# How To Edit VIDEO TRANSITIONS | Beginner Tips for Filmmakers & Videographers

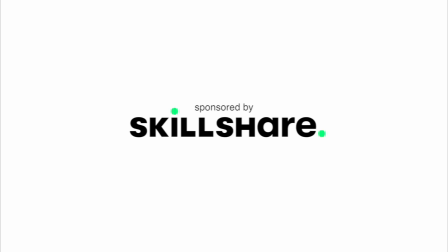[0:00]
This video is brought to you by Skillshare. Video transitions. How can we take our audience from one shot to another in a way that's creative and makes our footage stand out?
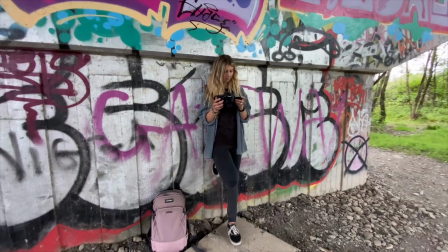[0:09]
How can we edit more seamless transitions and take an average shot and turn it into something that looks much more interesting? Well, in this video, I'm going to be sharing some editing tips and techniques that will instantly make your footage look much more professional. It's coming up. Hey everyone, Steve here from Learn Online Video, and today we're talking all about editing transitions.
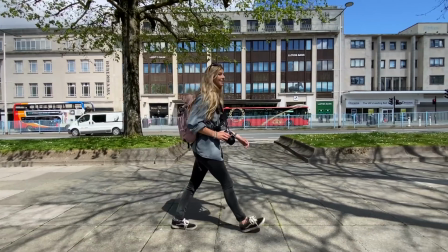[0:35]
In a previous video, I showed you how to shoot these transitions. I walked you through each one step by step, and in this video, I'm going to show you how to edit those transitions. So if you haven't seen that video yet, or you'd like to learn how to shoot these transitions, be sure to check it out. I will link that video below.
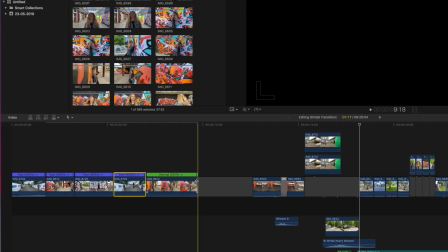[0:51]
Now, I'm going to be editing everything in Final Cut Pro, but the tips and techniques that I'll be showing you today can be applied to just about any editing software. Now, before we jump into this tutorial, let me just show you what all of these transitions will look like when they're edited into a short 30-second sequence.
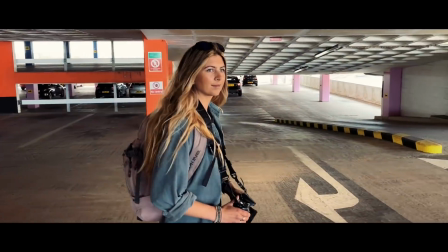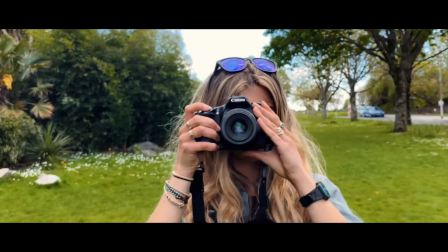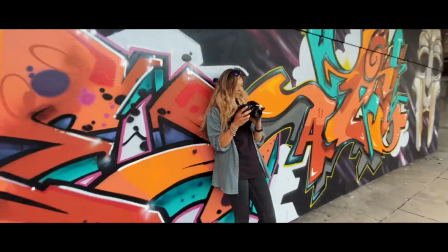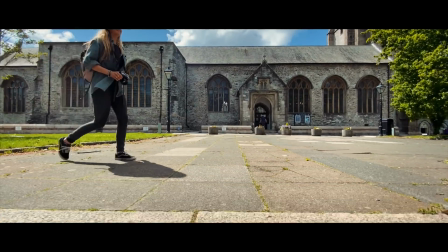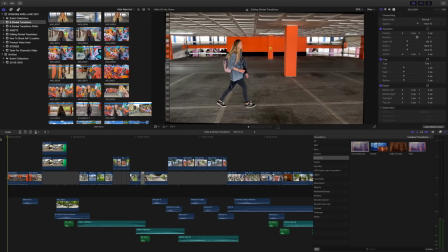[1:36]
So there you have it. Now, in front of me here, I have that same sequence on my timeline, although I've removed the color grading,
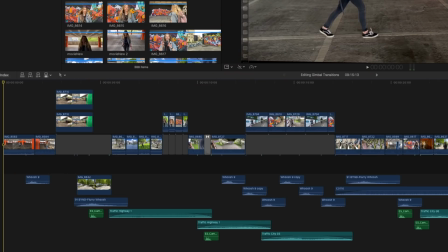[1:44]
the black bars, and the music so that we can focus on each transition and the sound effects that I've used. Now, let's start with the first transition in this sequence, the wipe. Okay, here we go.
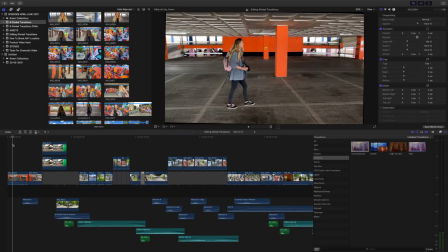[1:55]
Transition number one, wipe. Just like that, we go from a wide shot to a mid shot as we wipe past this concrete pillar. So all of these transitions are made up of at least two shots. Let's just see shot number one of this transition.
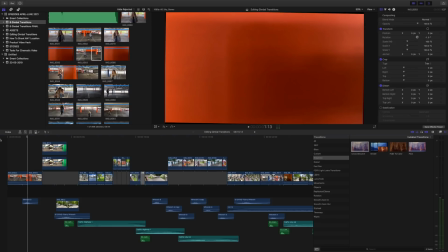[2:10]
See there? The entire pillar has filled the frame, and that is exactly how we want to end shot number one of this transition. Okay, and then the start of shot number two, again, is the pillar in the foreground completely filling the frame.
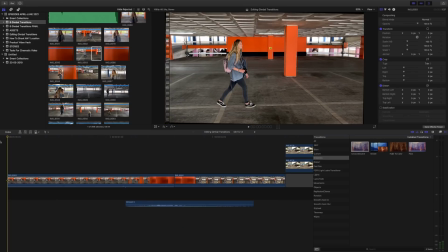[2:24]
Now, the key to this transition is having consistent camera movement in each shot.
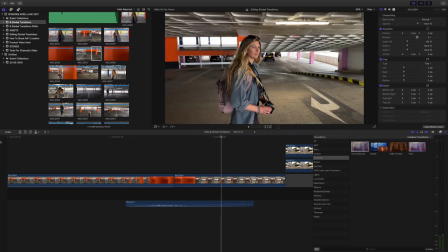[2:28]
With the camera moving at the same pace, you can cut between one clip and another and you get a pretty seamless transition.
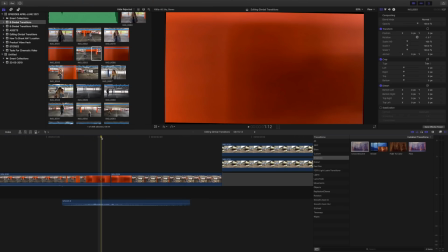[2:35]
This is a straight cut between shot number one and number two. To make this even more seamless, what you can do is add a cross dissolve.
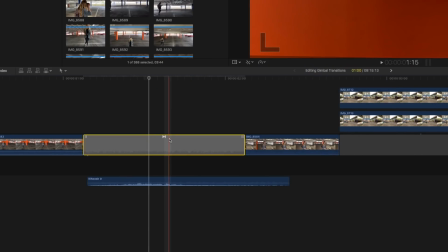[2:43]
Just like that. I'm just going to drag a cross dissolve effect.
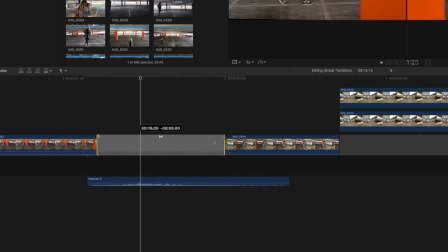[2:46]
Now, by default, these are far too many frames, so I'm just going to reduce this by at least half.
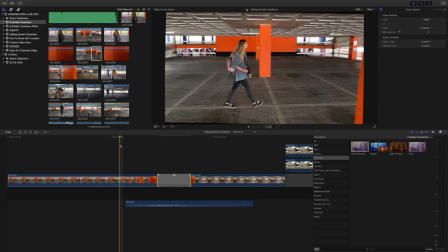[2:53]
That's just going to make this transition much more seamless. Let's take a look. There you have it.
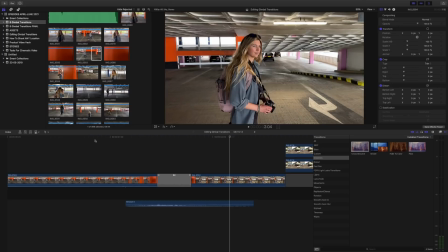[3:00]
It's a subtle difference, but it is a difference, and it does make that transition just a little bit more seamless.
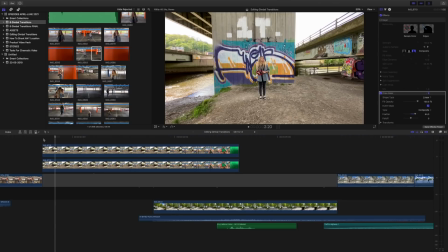[3:05]
Okay, the next transition in this sequence, the mask transition. Let's take a look.
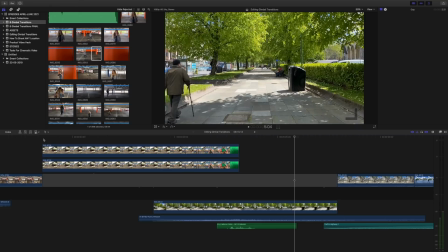[3:10]
Camera pushes forward, goes through the camera, and takes us to shot number two.
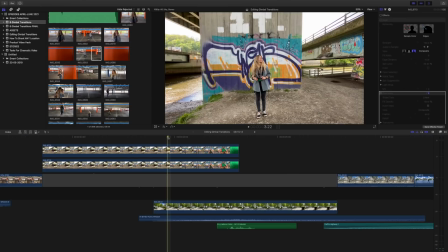[3:15]
Shot number two being this hyperlapse. Now, in order to pull this effect off, I needed something in the shot that was green that I could remove in post-production.
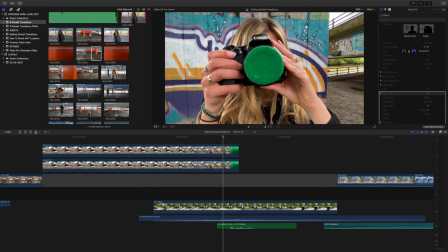[3:23]
So in this case, I added this piece of green felt to the front of the camera here, knowing that I could remove this in post-production, which is exactly what we did.
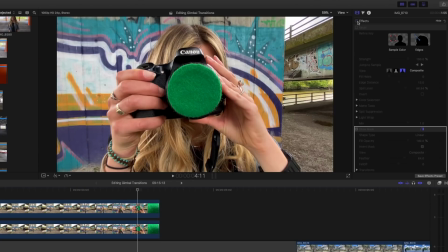[3:33]
If I just enable, as you can see, I've removed the green from this shot, the green felt.
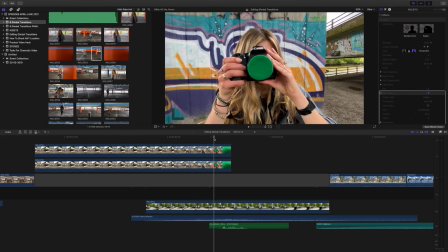[3:39]
Now, when shooting this clip, I broke the #1 rule of green screening, and the #1 rule is don't have anything else within your shot that is green.
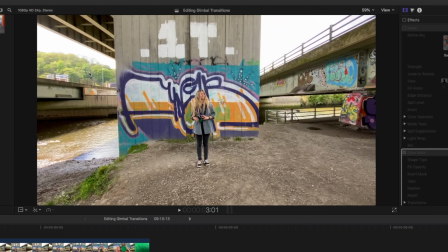[3:49]
And as you can see, look, I've got trees up here in the top left corner, I've got grass, weeds. The background to our subject even has green graffitied onto the wall.
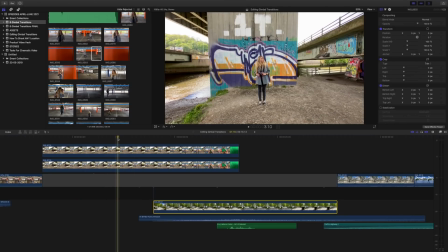[3:58]
There's a lot of green in this shot. In an ideal world, the only thing that would have been green in this shot is the felt.